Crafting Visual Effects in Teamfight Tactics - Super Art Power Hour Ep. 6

I'm going to place it at the spot, the problem I'm going to run into next is when I do have that hit frame at top, I need to guide our eye to the bottom, which is part of leading the eye as an artist.
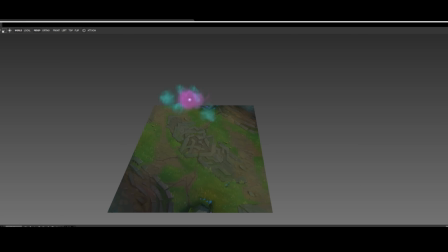So we'll see how that goes. I need to make it clouds form, clouds hit, clouds rain candy, and then maybe as it's raining candy, candy could pile up on the floor and there could just be candy everywhere or something. 250, 300, 400. Awesome. Okay, that's the timing is off on that hit, so I need to delay it by 0.1 second.
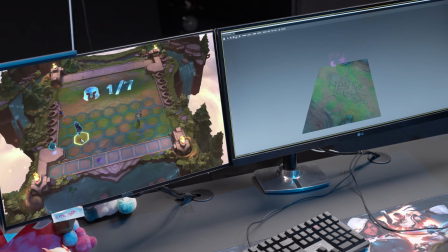1.6 seconds is where I want it to start, maybe. Let's see. Okay, yeah.
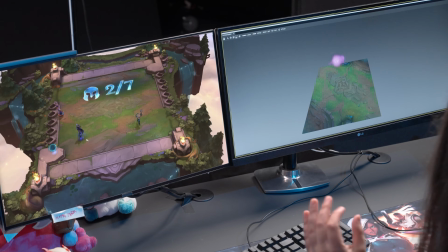So I have the hit, but I have things lingering up top. So I think what I need to do is have on the hit, clouds maybe spread out and chill out and not move around so that's too noisy, but all the attention needs to go towards the bottom. So I'll probably need to keep it darker up top and then light up the bottom area.
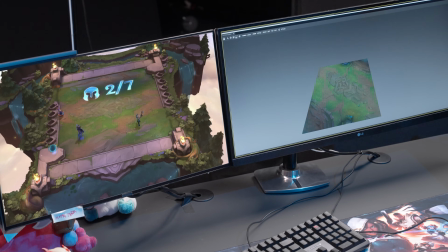It makes no sense, but I'm just trying to reinforce that I'm leading the eye from one point to the other. Okay, so I think what I'm going to do, I'm just going to make everything double the size
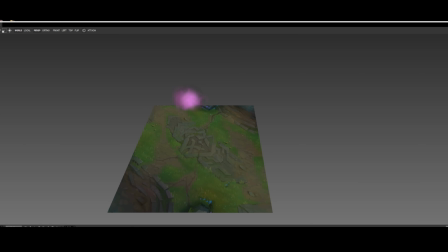because at this point, it almost looks like a normal celebration, just slightly bigger, but I want to go even bigger.
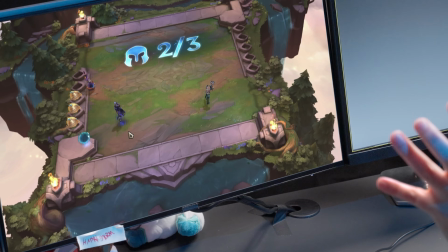I'm going to spawn in these clouds, probably double the size, and on the hit, I'm just going to have rain fall down. But the rain is candy, and then candy will build up on the floor, and I think that will be a good example of what I want to do.
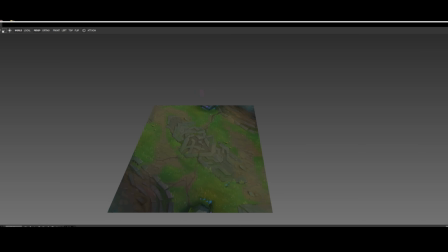Let's try it. So first thing I got to do is double the size of everything.
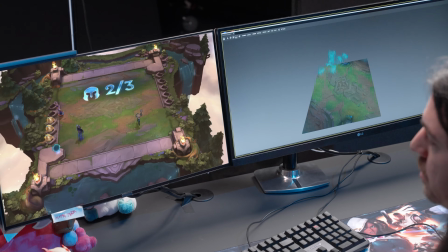So first I have that. I'm going to raise it as well just so that the character isn't obstructed. So let's try 500.
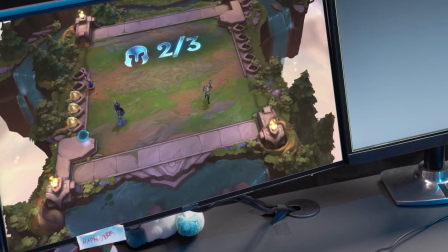So that's bigger. So that's taller. Now I need to make it double. It was at a scale of 1.5.
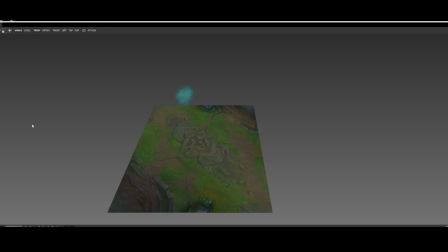I'm making it a scale of 2. That should be big enough. Let's add the next part in, which should be the center alpha.
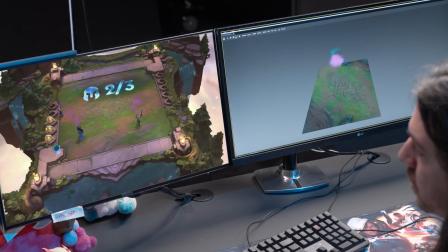I got to raise that as well. The kind of bad thing about VFX, not really bad, but if you make a pivot like this, you have to go through each of your emitters and all of your particles and adjust them to be the same.
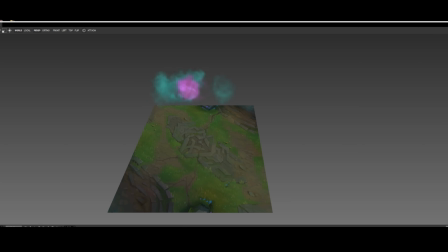So we raised it, center, let's make that bigger. Remember, I would never be doing this in TFT
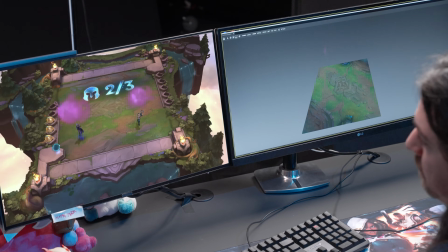with this scale and size, and I would have a lot more time too. So the lightning's in. I could probably add some more lightning. I was spawning 3, I'm going to spawn 6. Boop, boop, boop, boop, boop, boop. I'm going to raise that one as well. 500.
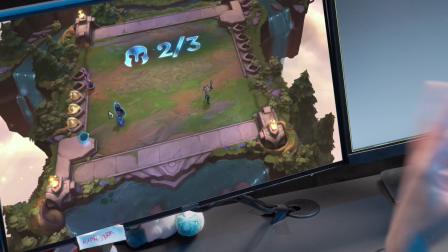Now I have the lightning in the center. That's going to ramp up to our actually, I'll spawn that sooner.
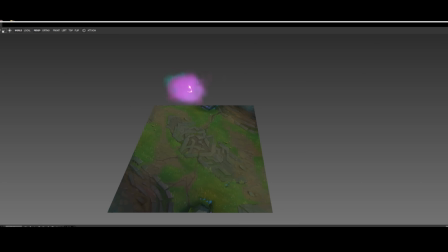I'll spawn that at 1 second. It was spawning at 1.5 seconds, but I want it to ramp up.
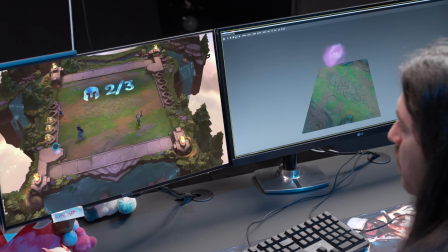And so this will be a good example of ramp up energy. Actually, I'll start it at 0.5 seconds, which is a half second.
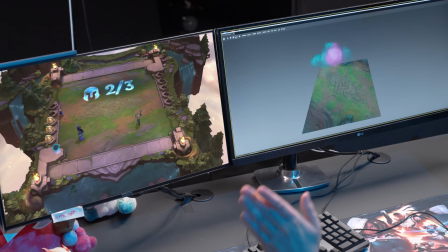And from 0 to 1 of its entire lifespan, let's add 100 just for example. You could see it go and then it ramps up. That's the best way I can tell you.